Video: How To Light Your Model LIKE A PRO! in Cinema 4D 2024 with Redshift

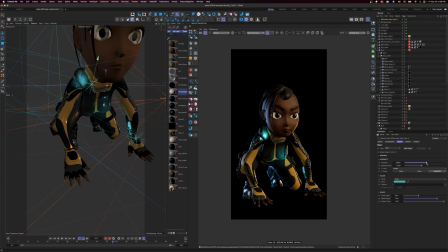[20:40]
So let's take that shoulder spotlight and we're going to dial down that intensity a bunch.
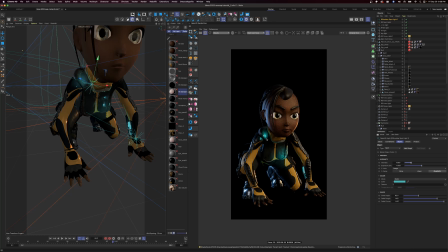[20:53]
All right. That's looking good, huh? I also want to see some of that green come down here onto her chest plate. So I'm just going to copy this one and rotate it down. So hit Command, rotate, and now we have a duplicate.
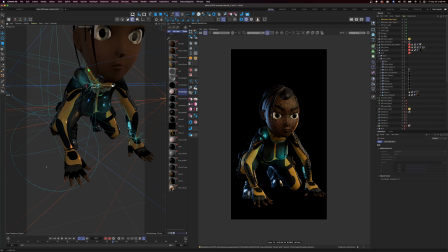[21:11]
So we can move that over. And this is going to take care of all the green highlights on her right arm. All right, so let's back that off. Move it over here.
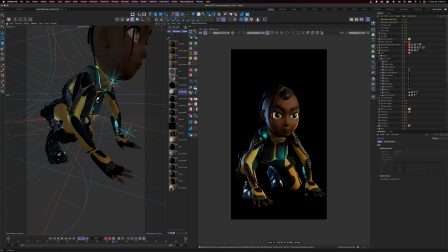[21:31]
And we're going to nudge this down into place. So this one wants to be a little lower. So it looks like it's coming from the bottom of her neck guard. So we're going to move it over here. And we're going to rotate it.
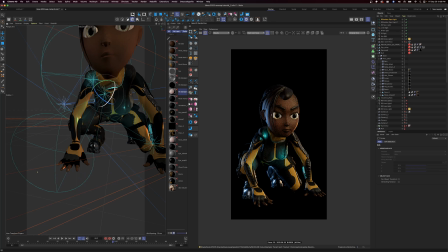[21:50]
So there we go. And rotate it up just a bit. Get it on that chest plate there. Let's connect those lights together so it looks like it's the same light.
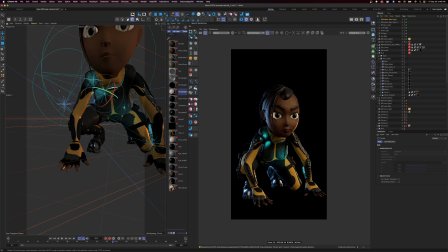[22:10]
That's way too harsh, so let's turn it and back it off just a bit.
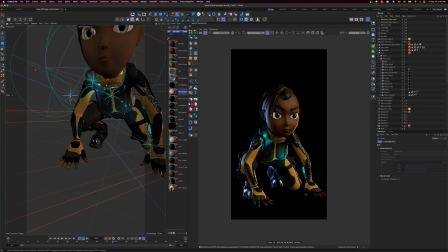[22:27]
All right. So now we can nudge this light a little further down. There we go. And I'll even bring it out just a bit.
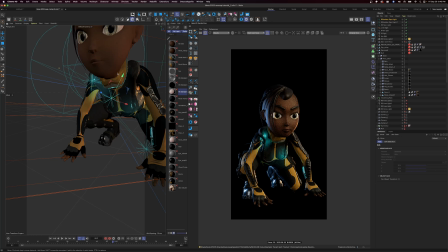[22:46]
Just a bit. There we go. And maybe rotate it just a little bit more.
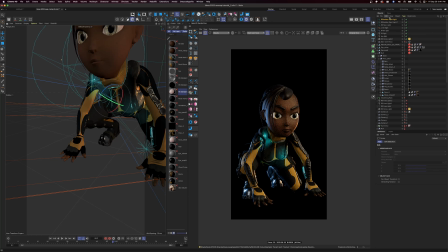[23:01]
All right, so let's turn this one. Let's rename this right shoulder. It's already named 1 and 2. So let's just dial this one down, way down, so it doesn't overpower the other one.
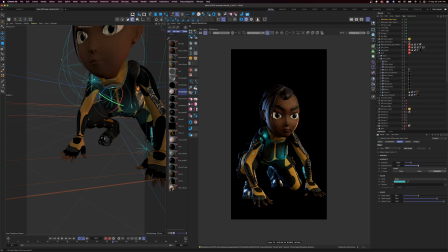[23:19]
Perfect. Look at that. That's really getting to show off the roughness on our material here. So that's basically what we're trying to do, is just light the subject and show the silhouette as best as we can.
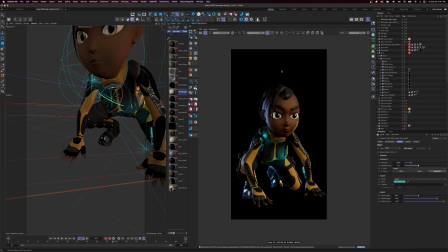[23:37]
The only other thing that I would do now is give myself a top light, kind of accenting our hair. So let's go over here into our lights again, and we will grab us an area light. So we'll take an area light in here.
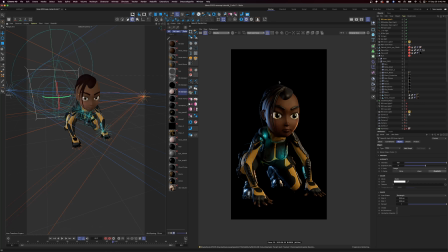[24:00]
And our scene is getting a little crowded, huh? So we can hide the lights that we're using. So let's hide these. Turn these red stop lights red in the scene.
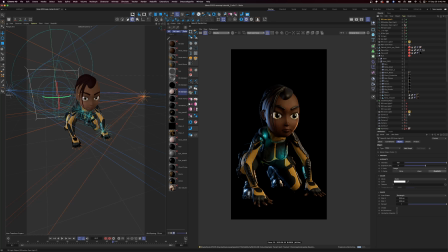[24:16]
The top one is the scene. The bottom one is the render. So there we go. Now we can only see our area light, which is our top light now.
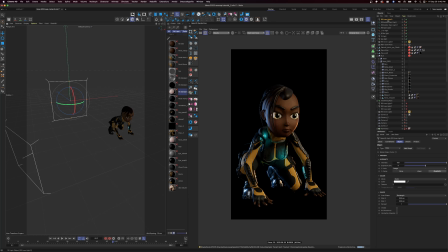[24:29]
And one other light. So let's take this and rename it. So we're going to name this one top light. And this is just going to give us a little bit more highlight on her hair. So let's take this light and move it into position.